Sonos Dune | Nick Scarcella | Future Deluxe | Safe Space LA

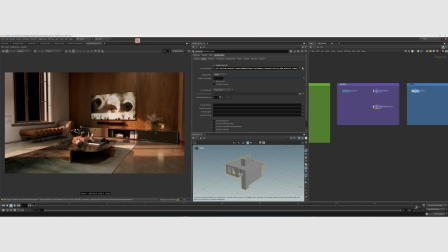[8:42]
So I could make a change in cinema, move the lamp around, change the color of the desk, whatever it is, and then just re-queue the Houdini scenes on Deadline without ever needing to open them once. It was a really efficient workflow and saved a ton of time, especially since I was the only one on production here.
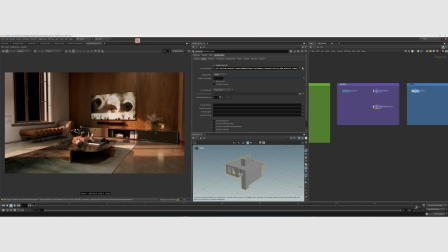[9:00]
I didn't have to go back and forth into a hundred scenes to make these changes. It was just really efficient that way.
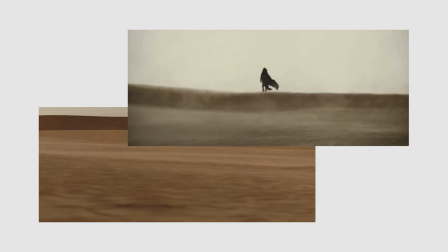[9:08]
So once I started to get things together into the same software and could actually start crafting a look,
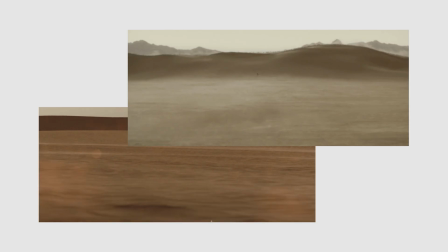[9:14]
we took a step back and decided what are the elements that we need to incorporate into these shots just besides laying everything on top of each other.
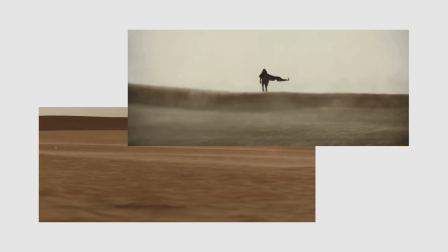[9:24]
So looking at the film, two things that stood out immediately to me that I wanted to get in there as far as like the feeling goes is getting the feeling of heat from all these sands in Arrakis and how hot it is and the bokeh effects that you get when you actually start
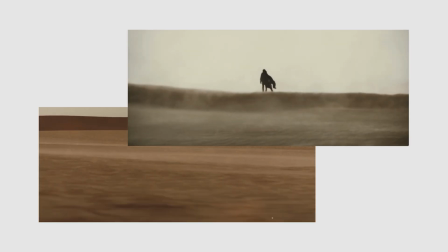[9:41]
to see spice in the air. It's a central point to the film and I wanted to make sure that that was intact or at least represented in ours.
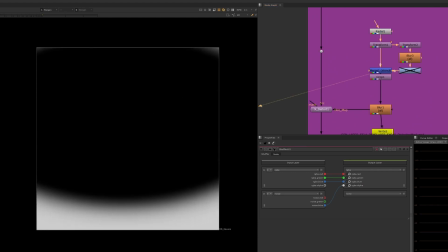[9:51]
So for this explosion shot, there's this shockwave effect that precedes the explosion and it's really
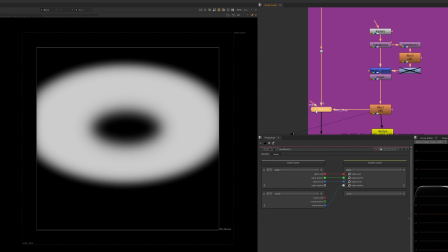[9:59]
just a radial mask blurred out and some distortion with chromatic aberration.
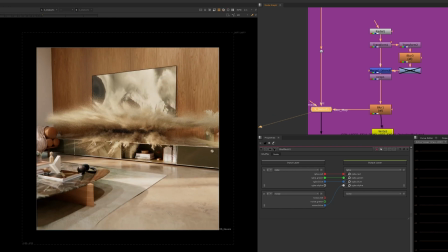[10:06]
This is kind of the oldest trick in the book as far as comp goes, but it really just gave the shot the extra pizzazz it needed.
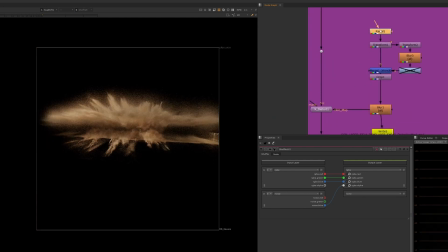[10:13]
And I've gotten all kinds of questions about that effect specifically, like is there glass in front of the lens or whatever?
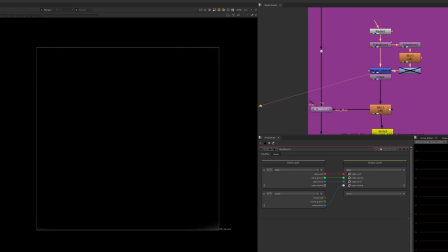[10:21]
Like it's really that simple, a little disappointing maybe. But, you know,
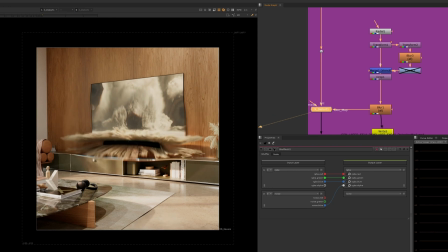[10:28]
these little tricks and just this slight adjustment can elevate a shot beyond putting a camera in a scene and rendering it.
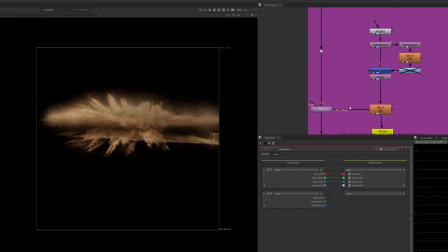[10:36]
And just take it that extra like 5% over the, you know, over the bar. So then the vortex shot.
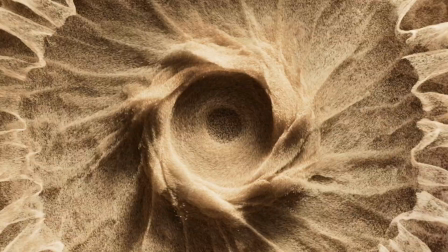[10:45]
After all that development that Ewan did, we finally landed on this one that's playing on my machine, but not there.
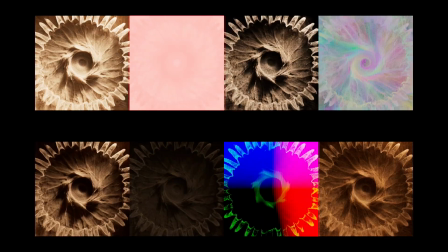[10:55]
It looks like that. These are all the final render passes that I had at the end.
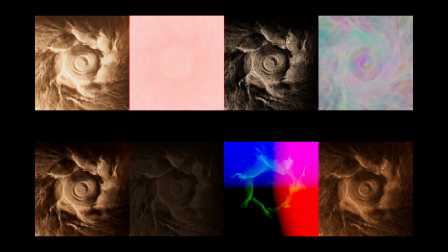[11:01]
And this shot took ages to render on the farm. We had to do these 4k squares to get in all our crops.
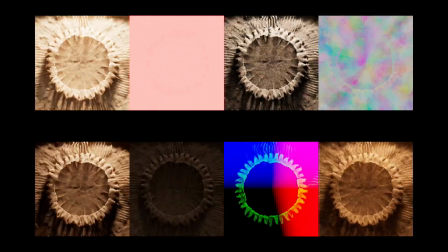[11:08]
And so I knew that I didn't want to re-render this, you know, a hundred times to try and dial in this look.
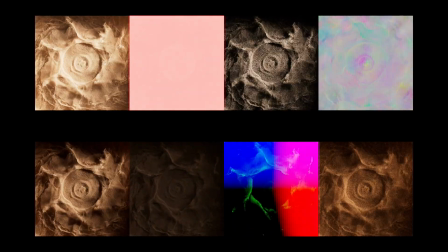[11:15]
So with these comp passes,
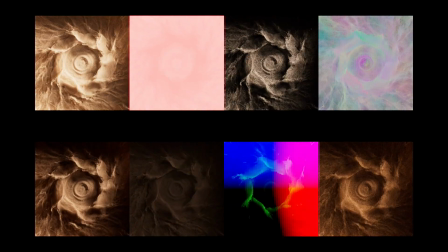[11:17]
I'm able to craft a look in comp way faster than I would have even in CG with all the render power that I could want.
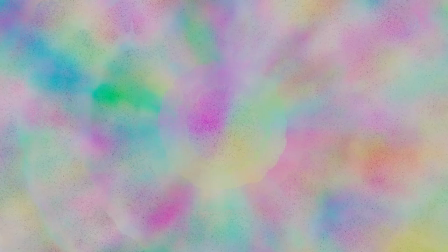[11:27]
I want to talk about this pass specifically because I figured it out on this one,
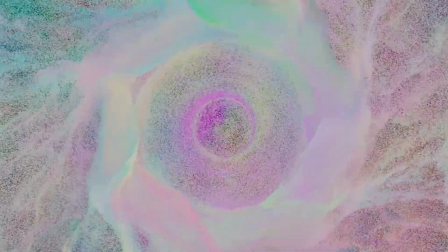[11:32]
and then this pass is in almost every other shot that has sand.
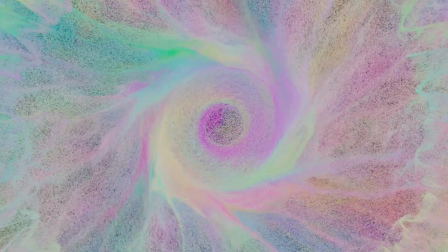[11:39]
This is all done post-sim, and let me walk you through a mock setup of how to set something like this up.
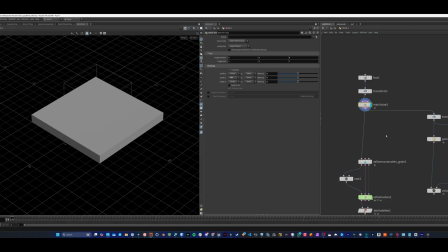[11:46]
So this isn't the shot from the film, but a much more simplistic version where I'm just setting up a vellum grains,
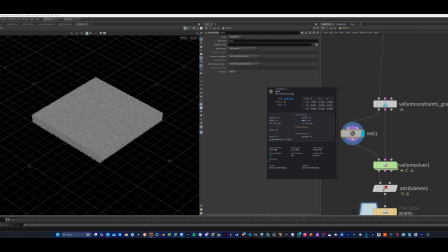[11:53]
and then I'm applying a rest attribute before the sim, which is just storing the positions of all these points before they start moving around. And then I can reference them back later.
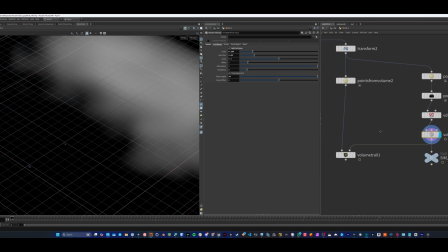[12:04]
To create a volume field similar to Ewan's, I'm using a velocity field, like a volume,
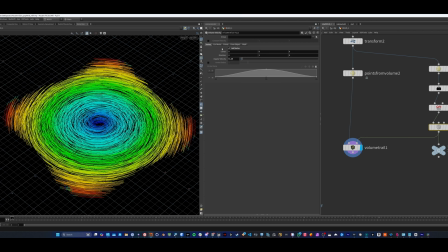[12:12]
just so I can visualize it a little bit easier. I like that instead of trying to guess with the pop forces. I can just see what I'm doing a little bit easier. And then once I catch up,
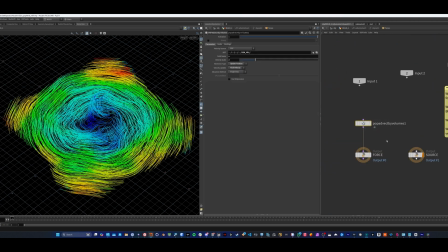[12:26]
I feed that into vellum and then that will cache.
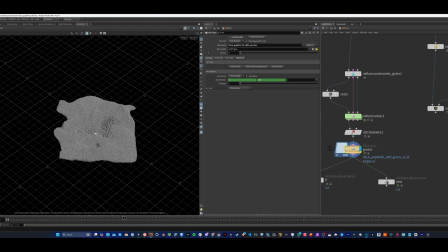[12:35]
And now we're moving.
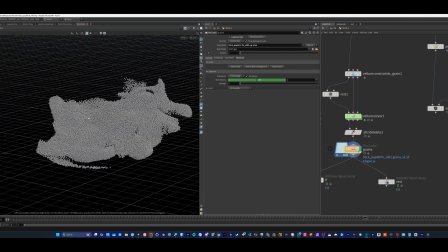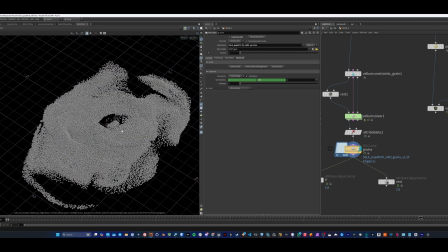[12:42]
So once I start tumbling around the viewport, we'll eventually want to to add some color to this or start to apply some of those same attributes.